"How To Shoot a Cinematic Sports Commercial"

So now there's just a few different pre-planning topics that I wanted to touch on, but now we're gonna be here on location on site. And let's talk about how I lit this all first. And yes, that did just die. and I did forget to charge my batteries. So it's a pattern here at the classroom. So right as I got on location, since I had a very tight time constraint, right away, I just measured out an equal distance between all the tubes or where they would be on the boards.
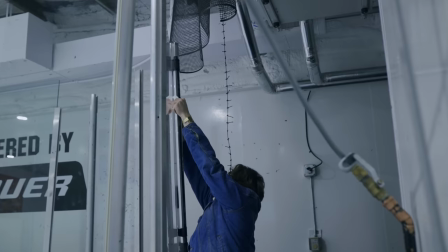And I mounted all four of my Nanolite Pavo tubes. And then I used their remote and I set each tube to individual channels.
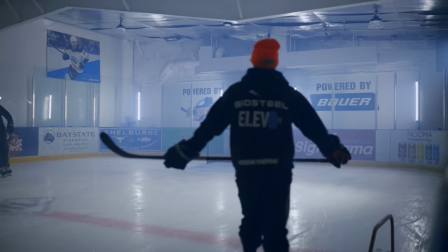So I had channel one, two, three, and four for the tube, one, two, and three, and four.
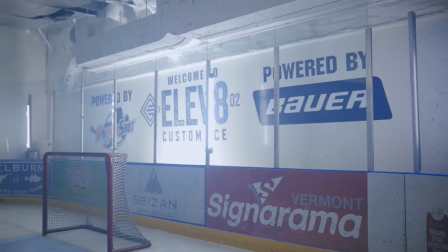So I had individual control of dimming some or turning up some and making others brighter or darker.
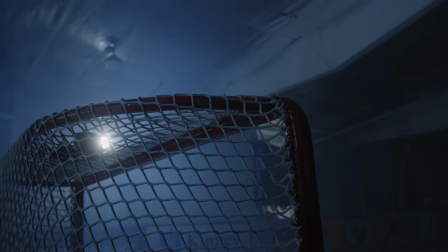And that made it a lot easier for a couple of shots, especially the net shot. I actually turned off the tubes right behind me.
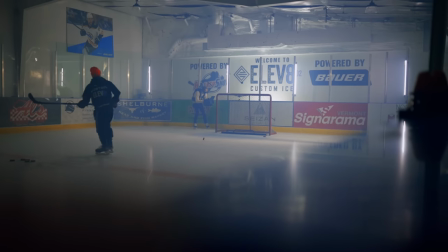And that way I didn't have the tubes on the near side filling in much of the net.
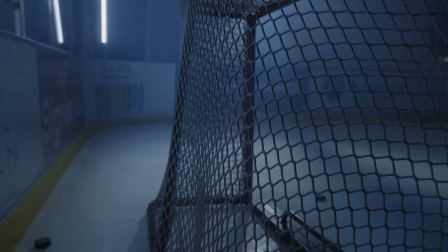And I wanted it to be backlit with that key light and the flaring and all of that. But backtracking once more, once I got all of the tubes up, what I did is just turn off all of the house lights. Just look at the camera, look what we're working with, Look what we might be missing out on. And that led me to realize that everything was lit up nice in the background, but the background beyond that,
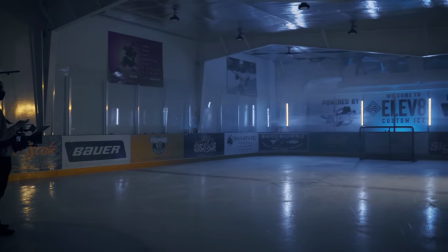like the actual wall was kind of falling off into darkness and I realized that we could get a little bit more depth in there. So what I did was took a Nanolite mix panel and I put that just straight on the floor, shining up on their logo.
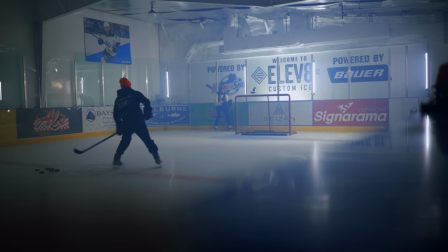So that did two things by shining on the logo of the wall. One, it gave us a little bit more depth by pulling that from the background, pulling it from the shadows.
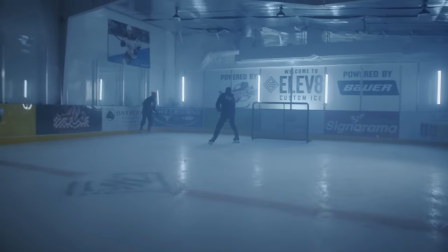And also, especially with client work like this, if it's applicable I always try to bring out the logo in a way that's kind of like subconsciously noticed throughout the video so the viewers are left with it without knowing it's shoved in their face so that brightened up the logo a little bit and
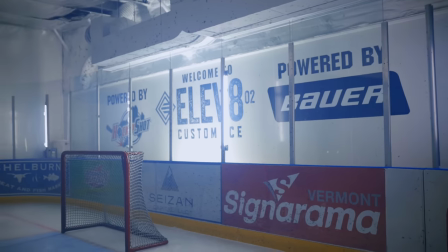just shined a little bit of like hey look at me on the wall and then after that the one last light that I added was that key light
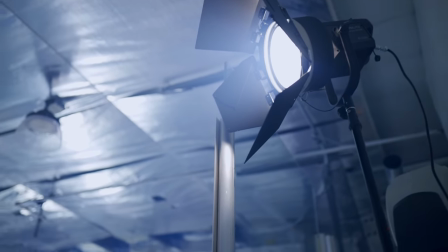that I was planning on adding and that I actually used Nanlite's brand new the Forza 300b it's a bicolor fixture and that's a really really
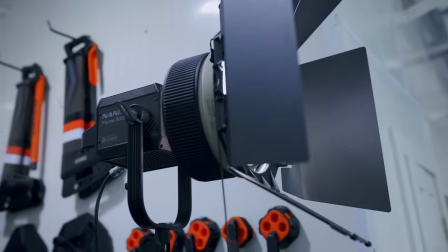cool light and the bicolor-ness helped with the flexibility of lighting down the line and what I did was set that high and
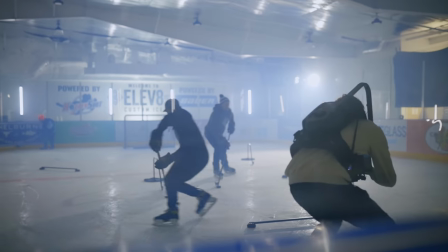off to the right camera right and pretty much backlit but still enough to the side to where we get that far side key look that we know that we really
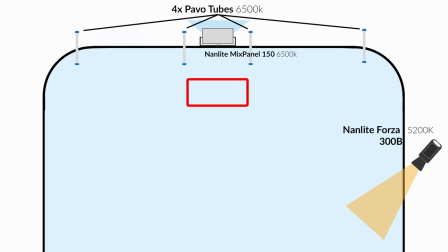like and color temperature wise I had that set to 5200 Kelvin or 5000 Kelvin So that was a little bit warmer than the Pavo tubes, which were set to 6,500, a really cool color temperature. So that way those tubes really stayed a little bit bluer and the light hitting our subject stayed a little bit more warmer or true to white. So then you get a little bit of color separation there, but I'm still sticking with this monochromatic color palette in a sense. And that's really all I had for my lighting setup. Nothing too intricate because I started to overthink everything and try to bring in too many fancy lights and do too many fancy things. And at that point, that's in my opinion, when you start to go downhill, you start to ruin it because you feel like you have to do too much. So less is more with this lighting setup and moving on to camera settings. Let's see, I used my pocket 4K with a Sigma 18 to 35 and I used 18 to 35 because one, I love it, but two, I was on a tight time constraint, as I said before. So switching to a wide to kind of a mid tight, it would have wasted time with switching lenses and moving everything over.
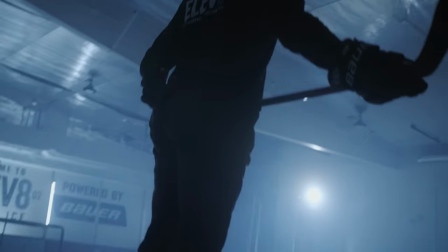So having a little bit of flexibility from kind of like ultra wide and somewhat mid tight on that 35 and it was just enough for what I needed there.
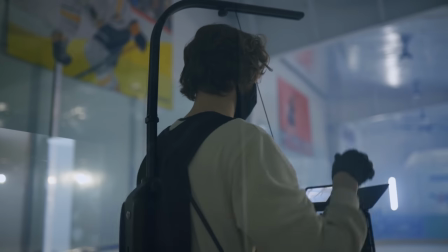And then my camera's white balance was set to right about 3500.
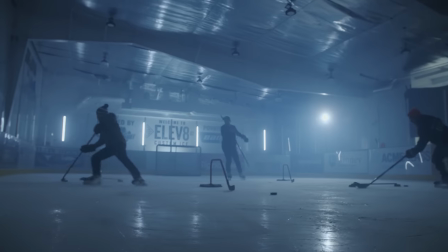So by doing that, the Pavo tubes in the background really start to blew up and get really cool like I had envisioned and like I wanted. And then it's still it's not too far to the point where that key light at 5000 is too cool as well. And I just kind of found a middle ground for what works best. and I found that 3500 was pretty good for me.